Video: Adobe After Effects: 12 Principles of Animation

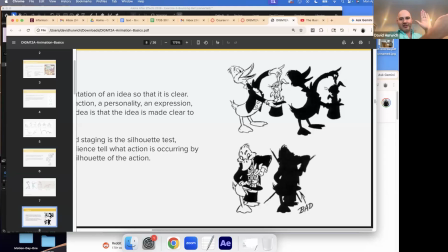[8:16]
And essentially here what happened is, we're seeing the duck from the front now, and this is the camera. And it's not dramatically different than this, but it's a little bit harder to see what's going on. You can still see the rabbit and the hat and all that, but it's like it's not as clear, right?
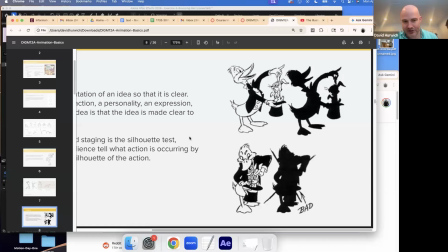[8:33]
And see how like here it's like, oh, okay, the character is less visible.
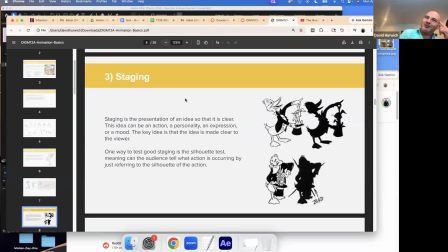[8:38]
So that's what staging means. Like this is one, I mean, you're not really drawing characters per se in motion graphics, but the concept of positioning your character, what's going on in your scene so that people can understand it,
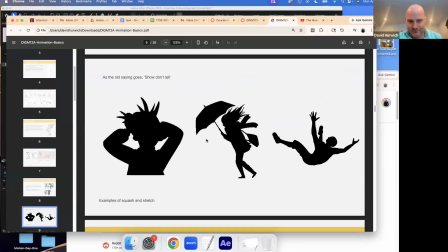[8:52]
that is something that you might want to think about. There's an old saying in film, also I would say this in things like plays and, any kind of entertainment that isn't reading like a book, show don't tell. In other words, like you don't have to, this is a visual medium.
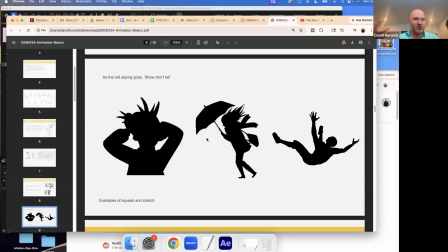[9:12]
You don't have to explain people in text or in voiceovers what's happening. You should be able to tell from the positioning of the characters how things are. So here it's like, okay, you know, this character looks stressed out.
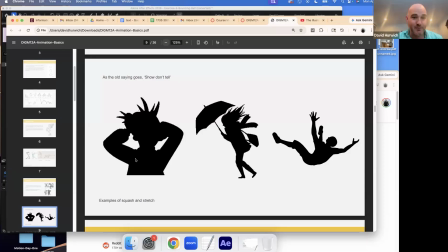[9:26]
Even though we can't really see their facial expressions, their body language, kind of shows that. This person is walking against the wind. How do I know that? Well, we can see her hair movement. Her body's kind of angled in, kind of like when you're fighting against the wind, right?
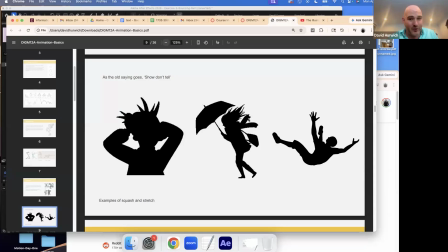[9:42]
She has items that are literally blowing in the wind, like her scarf and what looks like her pocketbook.
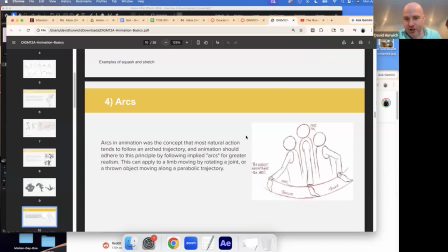[9:48]
Okay. Arcs. Things in real life very rarely. move in a straight line.
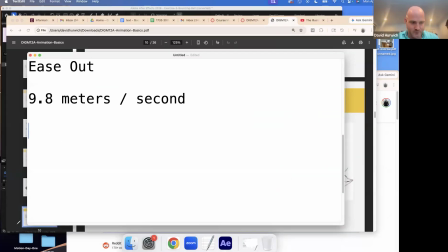[10:00]
So if you were throwing a baseball, and here's the baseball. If you threw a baseball, I don't care how good you are, a baseball in real life does not move in a straight line. A lot of this is because of the way gravity works.
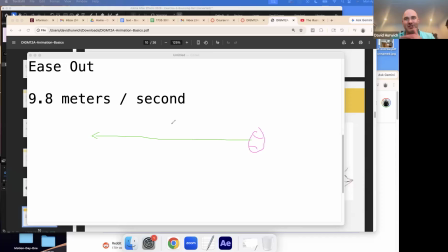[10:18]
Gravity is constantly pushing down, so it's almost impossible for an object being thrown to go in a straight line. Maybe if you're in space, that would work. But anywhere on Earth or any place that has gravity, that would not work. So instead, what would happen is my ball, the baseball, would kind of go like this.
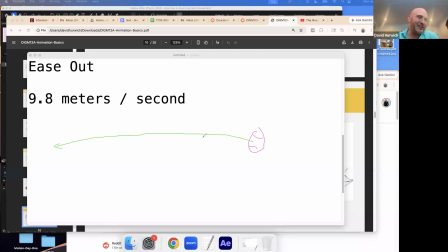[10:38]
This is an arc, okay? It's not a huge arc, but it's still an arc. You know what I mean? When you if I move my arm, this is an arc. If you could watch this, it's going in an arc. Okay.
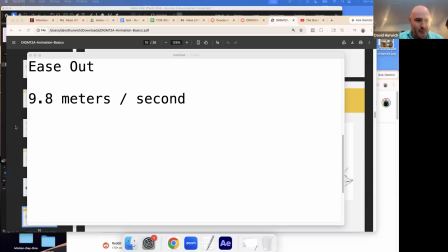[10:53]
So when you animate things like, if I were animating a ball, if this was a ball and it's bouncing, rather than doing something like this, which is not really the way it would work, I would animate it more like this.
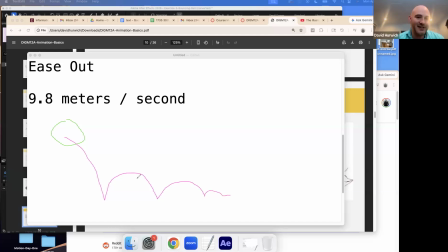[11:11]
These are arcs, and this is more of the movement that the objects would really go in. Okay. So that's what it means when we say arcs.
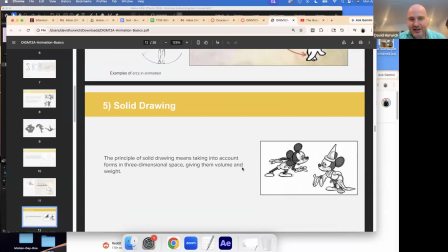[11:21]
Okay. The movement of objects is in an arc, not in a linear straight line a lot of times.
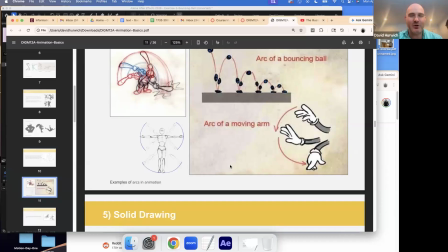[11:30]
Now, we don't always have to do that in motion graphics. Motion graphics don't exist always in the real world.
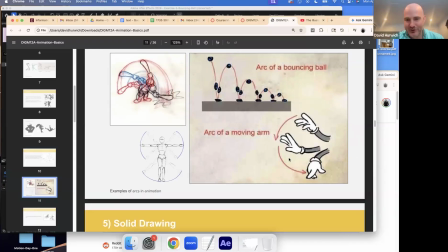[11:35]
But if you wanted something to like maybe bounce or something like that, arcs would feel a little bit more natural.
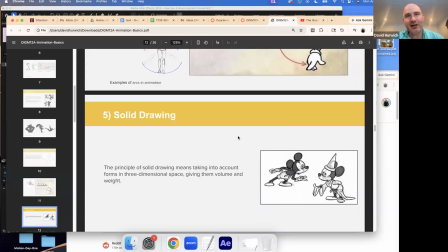[11:42]
This is something that doesn't really apply here. This is something called solid drawing. Solid drawing has to do when you draw a two-dimensional character, and that the two-dimensional character doesn't feel flat.
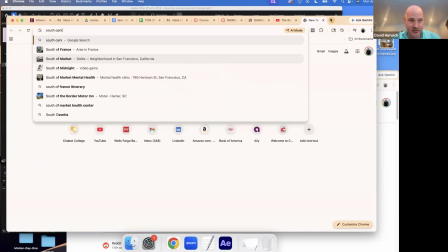[11:54]
If you ever watch South Park characters feel flat.
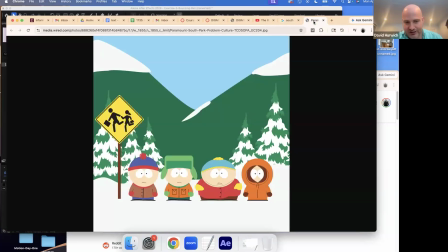[12:04]
And the reason for that is they're not really drawn in a way that has immense depth.
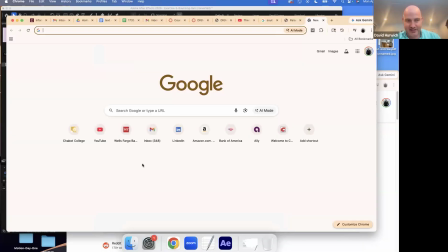[12:10]
Okay. Compare this to like, I don't know, Homer Simpson.
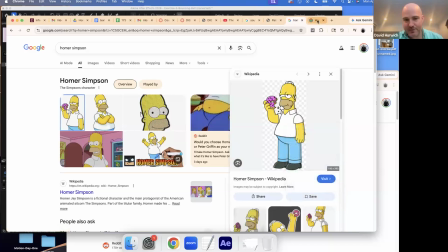[12:18]
Now, Homer Simpson is also a two-dimensional drawing, but he has more depth.